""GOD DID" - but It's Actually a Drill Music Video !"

What if this DJ Khaled video was a drill video? Let's find out. Step 1, we need to download this footage off YouTube so we can recreate it.
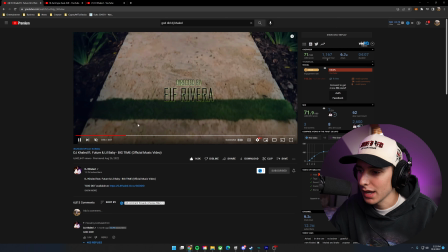11s
For those of you guys not familiar with the music video, it's kind of like a pop song and very vibrant, pretty far away from what a drill music video looks like.
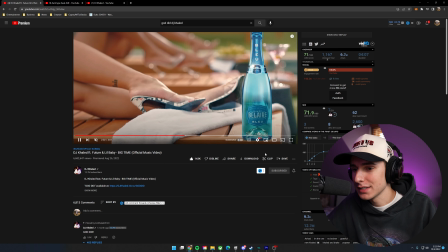18s
Let's take a second to appreciate the VFX on this Bel Air bottle with the lens flare. DJ Khaled goes crazy with sponsorships. If you ever watch any of his music videos, there's like 3 in every single one.
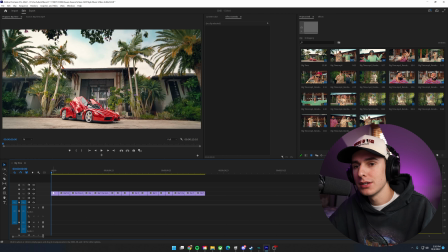27s
Okay, so I downloaded the footage off YouTube. I imported it into Premiere Pro and kind of cut up some clips that I like that look good. Step 2. We need a drill beat so I can edit to something. Let's go on YouTube. So I searched Lil Durk type beat drill and let's listen to a few.
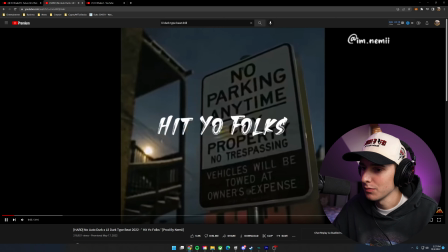43s
This is very similar to the Aha beat. It's playing the music video here, so it makes sense.
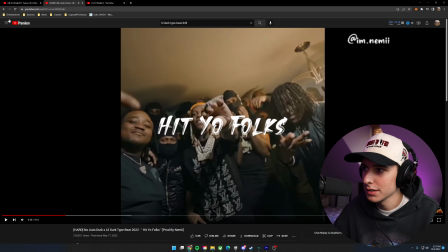52s
That's kind of hard. Let's see what else we got.
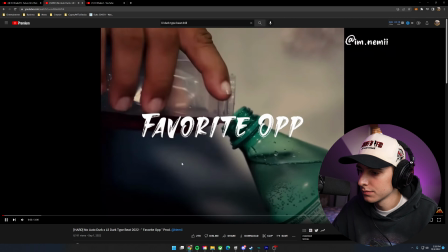58s
This one's way too soft. I'm liking the way this one started.
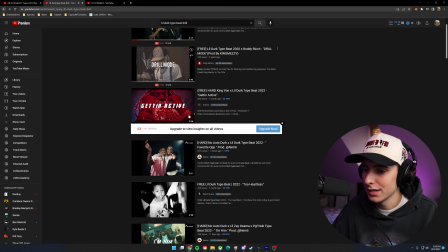67s
No.
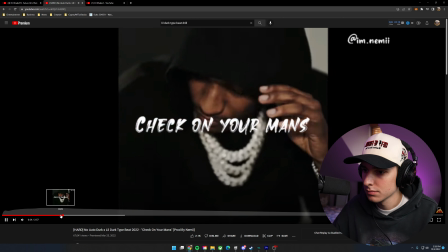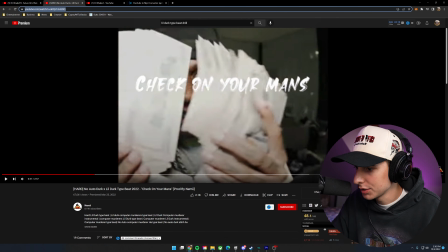76s
Yeah, this is the one. I like that switch up there. Shout out to Nemi, Prod Nemi here.
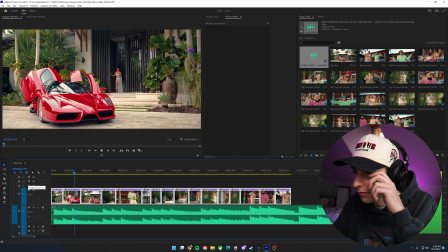80s
All right, now we got the beat in Premiere. Let's go ahead and find out where we want this sequence to take place at.
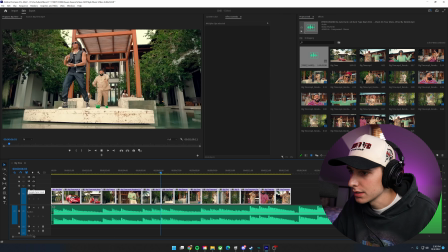86s
I got probably like 13, 14 seconds of footage here. So we're gonna make a quick little edit.
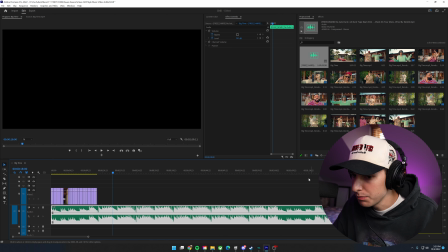95s
I want to find that beat switch up area. Where was that at? Yeah, that's it right there.
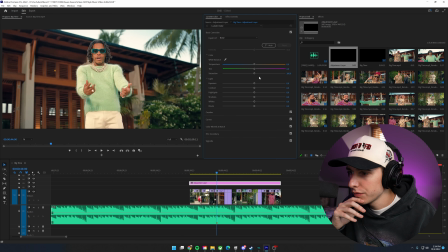106s
So I'm just going to make a marker here. So over all the footage, let's go through. We need to kill the saturation. Typically drill songs, I get a cooler vibe from. So I'm going to make the tint a little bit green, the temperature a little bit blue.
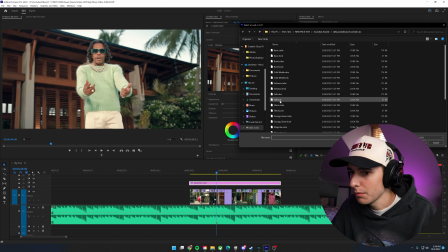117s
We're going to add in a little bit of contrast. And I'm going to slap my Filmic LUT on the footage.
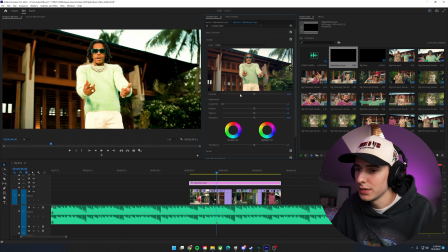121s
And since this footage is already graded and it's not flat, I do need to bump down the intensity of this a little bit. If you got raw footage, it'll look really good right off the start. But since this is already graded, we need to make it a little bit more relaxed. I want it to be intense and kind of in your face like how the drill videos are. We could probably even desaturate a little bit more here.
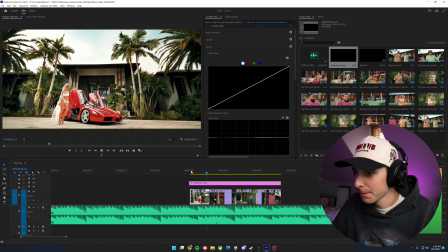139s
So now this is what our footage looks like. Way more sad.
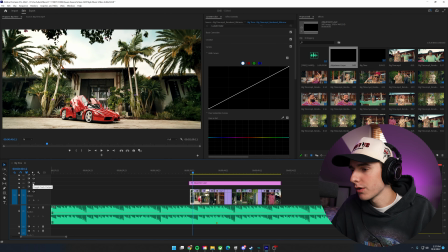145s
This footage crying. So here's the grade before and after. I'll show you a few shots.
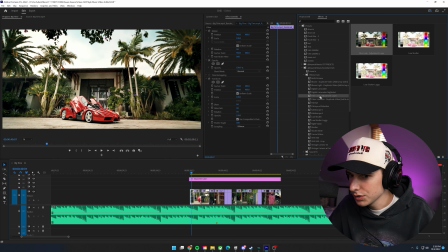151s
It just has that drill aesthetic so much more now. Also, let's slap on this film look preset just to give it that little extra something.
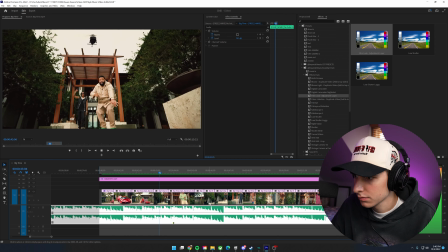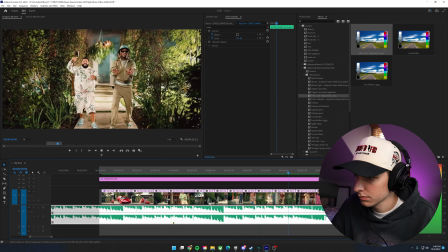All right, so we got the footage graded. Now we need to go through and give the edit some flow. So I'm just gonna cut to some beats and just rearrange the footage a little bit.
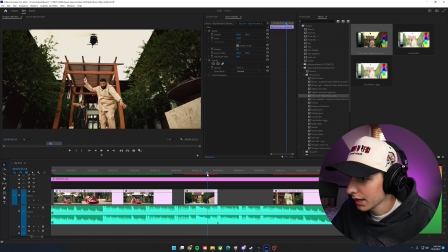178s
So right at this drop, I like how Khaled's kind of swinging his arm up here. We got some energy with the helicopter. So let's have it cut right at that drop. Real quick, there's about a 50% chance that you're not subscribed to this channel right now. So scroll down below the video, see if that subscribe button is clicked, and if it's not, make sure to click that, as well as the notification bell right next to it. That way you're notified every single time I upload, which by the way, right now is every single day. Also, before you continue the video, just click like real quick.
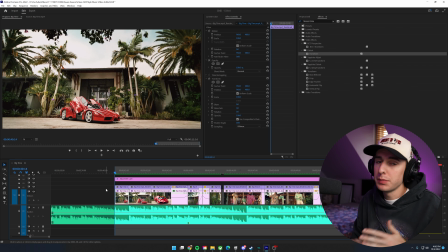200s
It helps push the video out to the algorithm. So I went through, lined up all the clips to match beat cuts, added some speed ramping, sauced it up a bit. This is what we got so far.
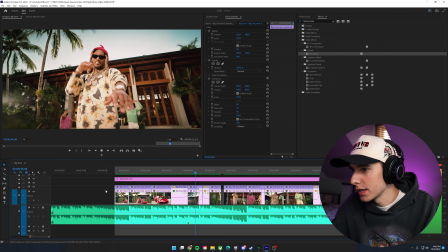208s
There is one black spot that I'm gonna have a transition. It's like right here, yeah. Already looking so much harder. Now we just need to add a lot more energy with effects, zooms, shakes, stuff like that. So I'm gonna go through and line everything up.
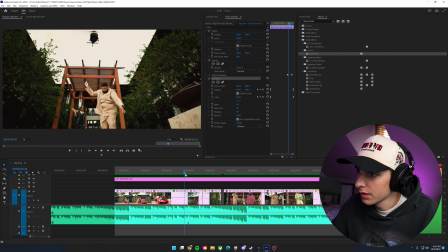225s
So adding transform on here and just having it scale out and zoom up also at the same time, just expose the helicopter.
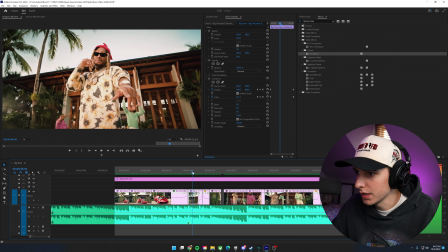232s
And then on this clip, start zoomed in and zoom out and kind of create that parallax effect. So I went through, added some panning crop, some crash zooms, also sauced it up with a little bit more slow motion. And I did this technique where like there'll be a snare, it'll cut and it'll go from normal speed to slow motion. And there'll also be either a zoom in or zoom out.